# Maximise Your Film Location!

Welcome to Behind the Scenes. Today, we're planning our next short film. In the Asylum Groove, we have our assembly hall.
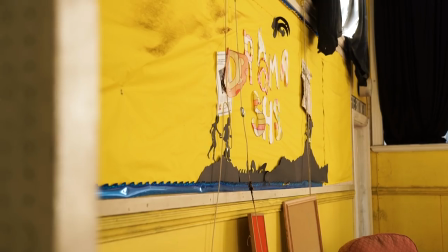9s
And in the assembly hall, it is supposed to look like we've had a party, maybe an asylum disco.
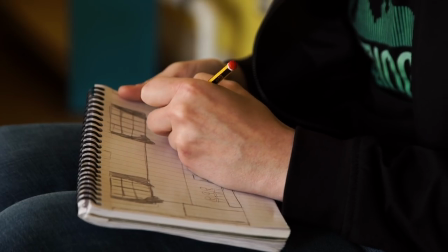15s
In order to get an idea of what you want, you can sketch your ideas on the wall, or you can bring it into Photoshop or put it on your iPad.
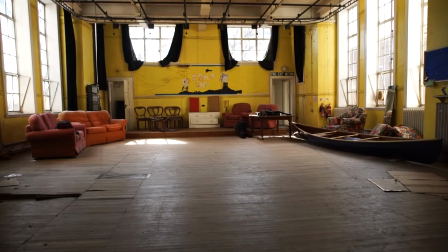22s
I'm doing that today, and I'm gonna draw out all the ideas, poster design, how we can set up the room, things like that.
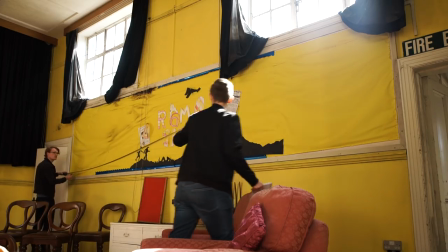29s
It's all gonna be on paper. Then I can go back, make notes, and actually implement them and find out what materials I need later on.
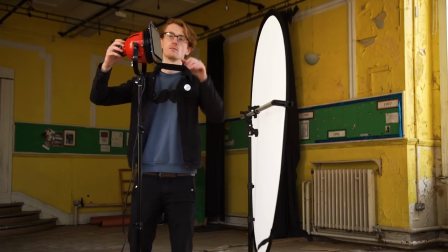36s
So the lighting in this film is super important. What we want to do is not overexpose the windows so we can see the outside and bring up the ambient light inside.
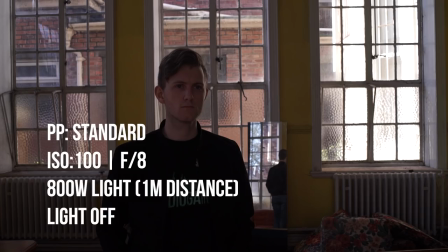44s
So what we've been testing is this 800 watt light, which is about a meter away, just to see how much light we need.
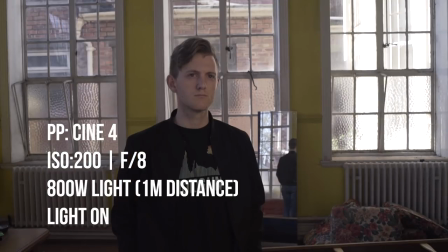50s
And then we've been testing other profiles on the camera. So we've been testing the standard Cine 4 profile and an S-Log 2 profile. I think we're gonna go for the Cine 4. So we're bringing the shadows up a little bit, highlights down. We'll just get that more dynamic range in the camera. And we're going to be shooting at about f8, so the background is in focus.
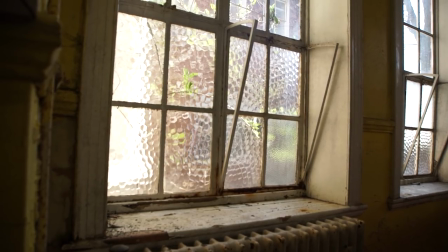71s
You know, people like to shoot at 1.8, but for this we want to see what's in the background because it's super grimy and it suits the film. Right, here's a new update for the Asylum Groove. Currently we've got the script, the location, the music, the visual identity.
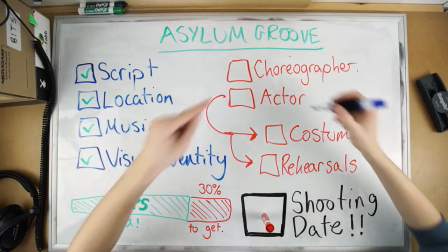86s
We have 80% of the props. We've just got a few more to get. We have a choreographer, and we now, the most important thing, we have an actor,
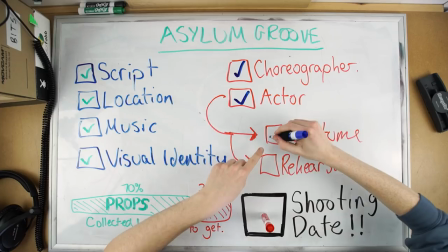94s
which means that we can then get his costume, which we have the identity for it.
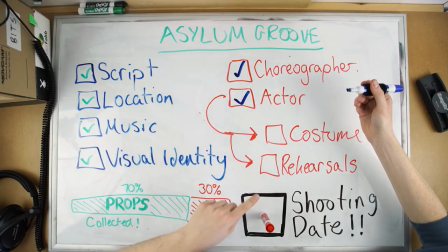99s
We just don't have it bought yet. And then rehearsals, because we can rehearse with just me, Rob, and the actor. But the most important thing, sorry, I've stole that. Yeah, what we're gonna do is set a date to shoot, so then we can set a date and work all the way back, then get everything ready for that date.
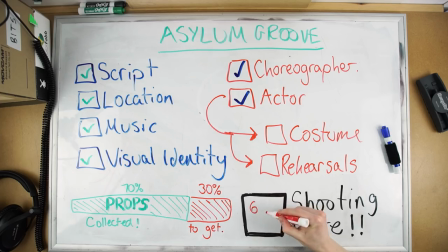115s
So we want to do this in 6 to 8 weeks. I think that's doable. It sounds like a long time, but it's really not. Yeah, we're gonna get a date, an actual date, or it's probably gonna be weekend. Work way back, get everything else done, and see if everyone else can turn up and shoot with us.
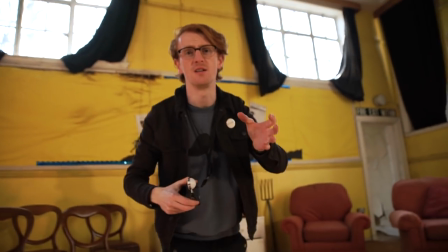136s
See you later. We have a plan for the lights for the film, so what we're going to do is currently use the lighting rig, which is above us right now, to help hang some lights.
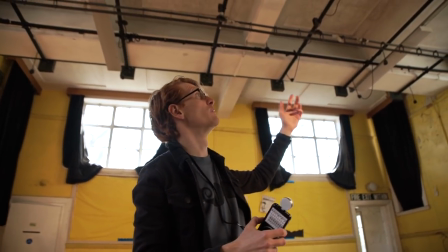145s
Normally you would have to set this up, so we've got it, so why not take advantage of it and use it.
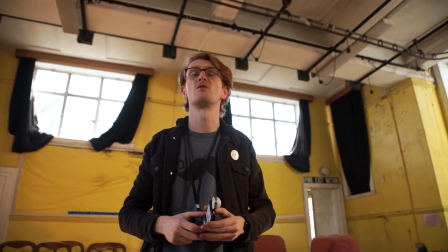150s
So we're going to hang some lights, and what lights we're thinking of are some aperture 300Ds, maybe three of them, just because there'll be enough power,
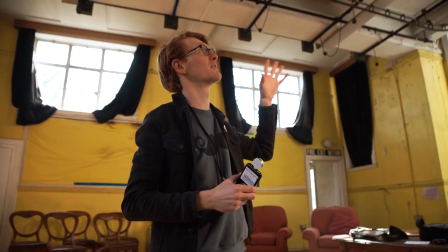158s
be enough light coming in, and sticking some space lights to those will help give a nice diffused source and bring up all of the light in the
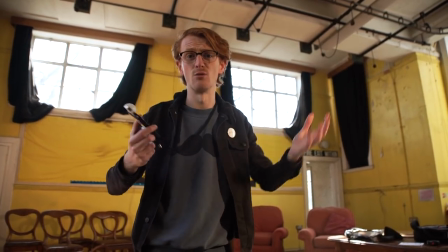165s
room.